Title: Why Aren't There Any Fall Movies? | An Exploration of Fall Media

It takes place during the season, and pair this with the bright colors in the 1950s Connecticut setting, and every frame has a beautiful expression of fall.
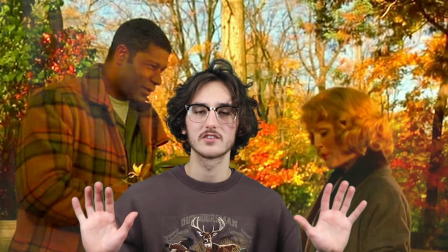4:16 There are also vast wide shots showing the beautiful vegetation of the season,
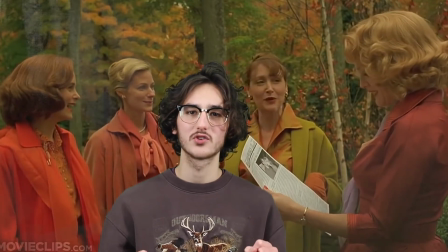4:20 with trees as tall as skyscrapers and plastered with little paints of orange and yellows and reds. Someone get me my favorite hoodie right now. Clearly, fall can make any film more visually interesting, but when utilized correctly, it can have a metaphorical purpose too, which leads us to our next section. Fall serves a purpose narratively, metaphorically, and visually. These pieces of media simply cannot exist without the season. My favorite media.
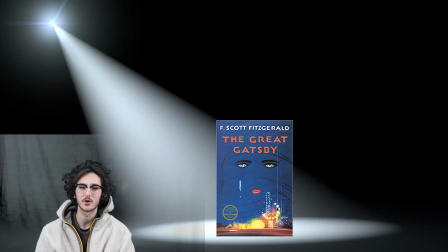4:50 For all three of you that didn't have to read this absolute gem of a book as part of your junior English class, let's get a quick rundown.
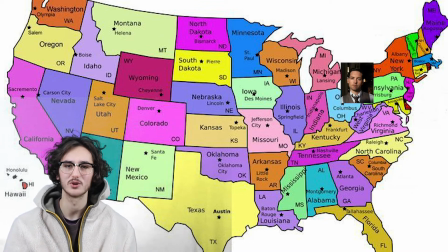4:57 Spotlight on Nick Carraway, who moves to New York in the year 1922, the Roaring Twenties.
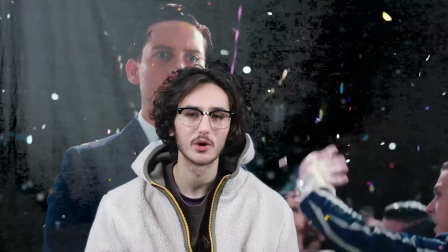5:02 He moves next to Gatsby, a millionaire who got his wealth through shady means, drugs and whatnot.
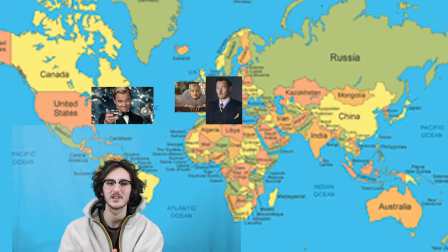5:07 He lives across the pond from his ex-lover Daisy and her terrible husband Tom.
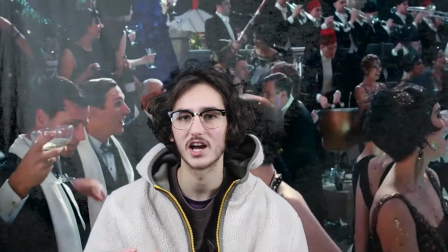5:12 As the story progresses, Gatsby and Daisy's love rekindles, and tensions rise between the disgustingly rich families, eventually leading to Gatsby's death in his own pool. What makes this a fall book is the fact that the movie begins in the fall and transitions to summer over time. The transition from cozy nights to deathly hot dinner parties represents the rise in tension between the families, and the rebirth of a ferocious love. Essentially, in this book, fall is synonymous with change, rise in tension, and the rekindling of a lost love, which F. Scott Fitzgerald perfectly encapsulates in his quote, "Life starts all over again when it gets crisp in the fall." Just beautiful. God, someone give me some hot cider. Can someone give me some hot cider, please?
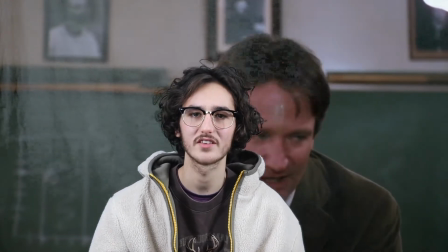5:54 This cult classic starring Fall Williams follows a group of lads as they start a new school season at a ridiculously pretentious high school.
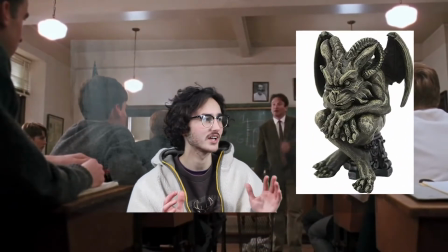6:02 Seriously, this place is akin to Hogwarts with those statues that kind of just stare at you all the time. I personally love this movie.
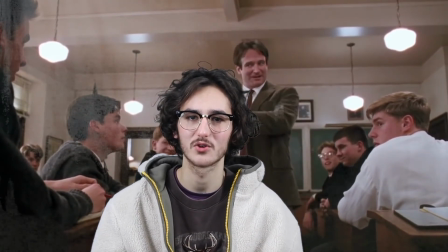6:07 The message that art and self-worth shouldn't be sacrificed for some meaningless grade is a beautiful critique on the school system and was infinitely entertaining.
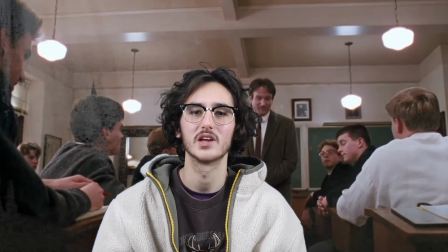6:16 With a movie about starting school, fall is bound to make an appearance, but its use in this film is just breathtaking. It is used on a narrative, visual, and metaphorical level. They really went all out with this one.
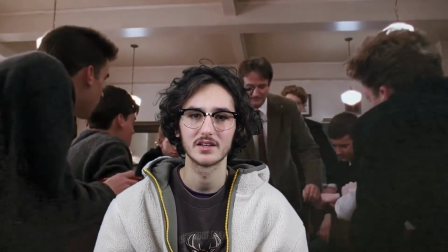6:29 First, obviously, fall needs to be in the plot. The school season is starting, which means that it's just fall.
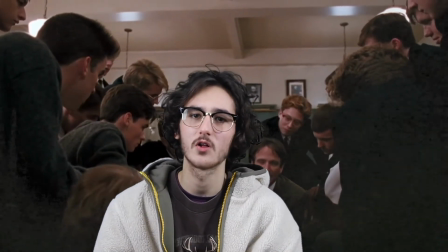6:35 The beginning of the school year, and therefore fall, is symbolic of a big change that's about to come. As the school year progresses and the seasons change, so do the characters.
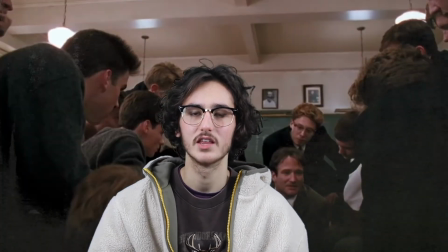6:44 They become more receptive of Mr. Williams' ideas, and they eventually become more akin to the idea of poetry and art.
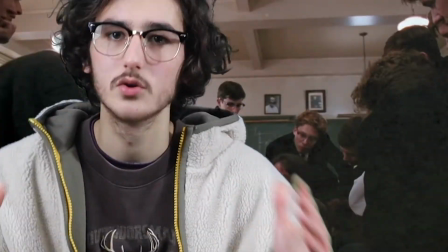6:50 Blah blah blah. Who cares? Give me the fall.
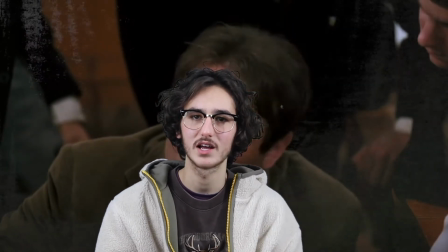6:53 Although the film eventually transitions out of fall, giving the season heavy screen time and giving it lots of symbolic meaning shows that it has a sense of change. The movie also uses the season in a stunning way visually. Sweaters, vests, and sweater vests are all seen in the uniforms of the students.
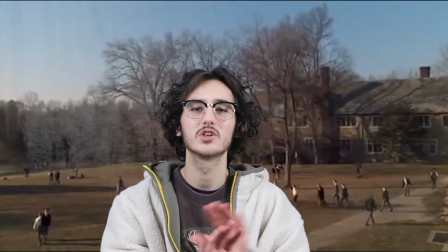7:10 But the sweeping landscape shots of the mist floating over the lake and the beautiful hues of the early and late skies makes this movie truly feel like fall.
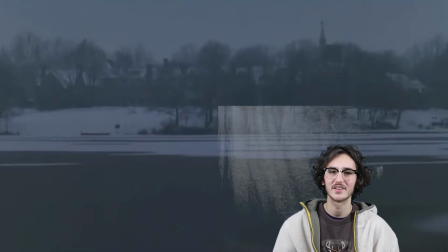7:18 These shots are more than a visual backdrop, however, as they show the cold and condescending nature of the school when the boys are separate and the beautiful connection they have when they're together.
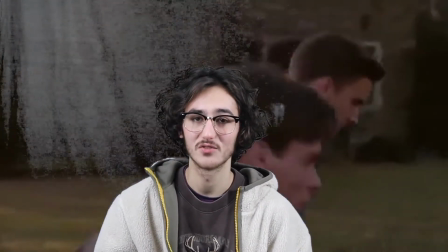7:27 Through the metaphorical usage, the visual usage, and the narrative prominence, there is no doubt that this is an extremely fall movie. As we can see in this fun little film, fall movies can span a multitude of genres. However, Halloween is significant in this fall movie title because it differentiates itself from other horror movies. See, Halloween is a fall movie because 1. It heavily relies on fall for the narrative, 2. It uses fall in lots of visual ways, and 3. It simply takes place during the fall. This is the difference between, let's say, Halloween and The Invisible Man. The story only works because it's fall.
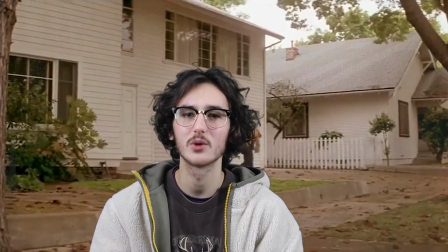8:05 And because it's Halloween in the 70s, a time where child safety and stalkerish tendencies were taken pretty lightly,
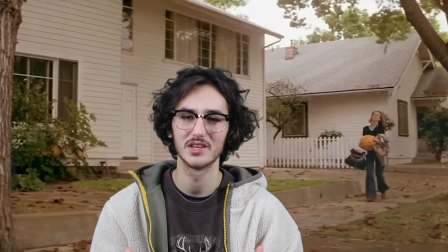8:11 no one questions Michael Strain's demeanor and his mask.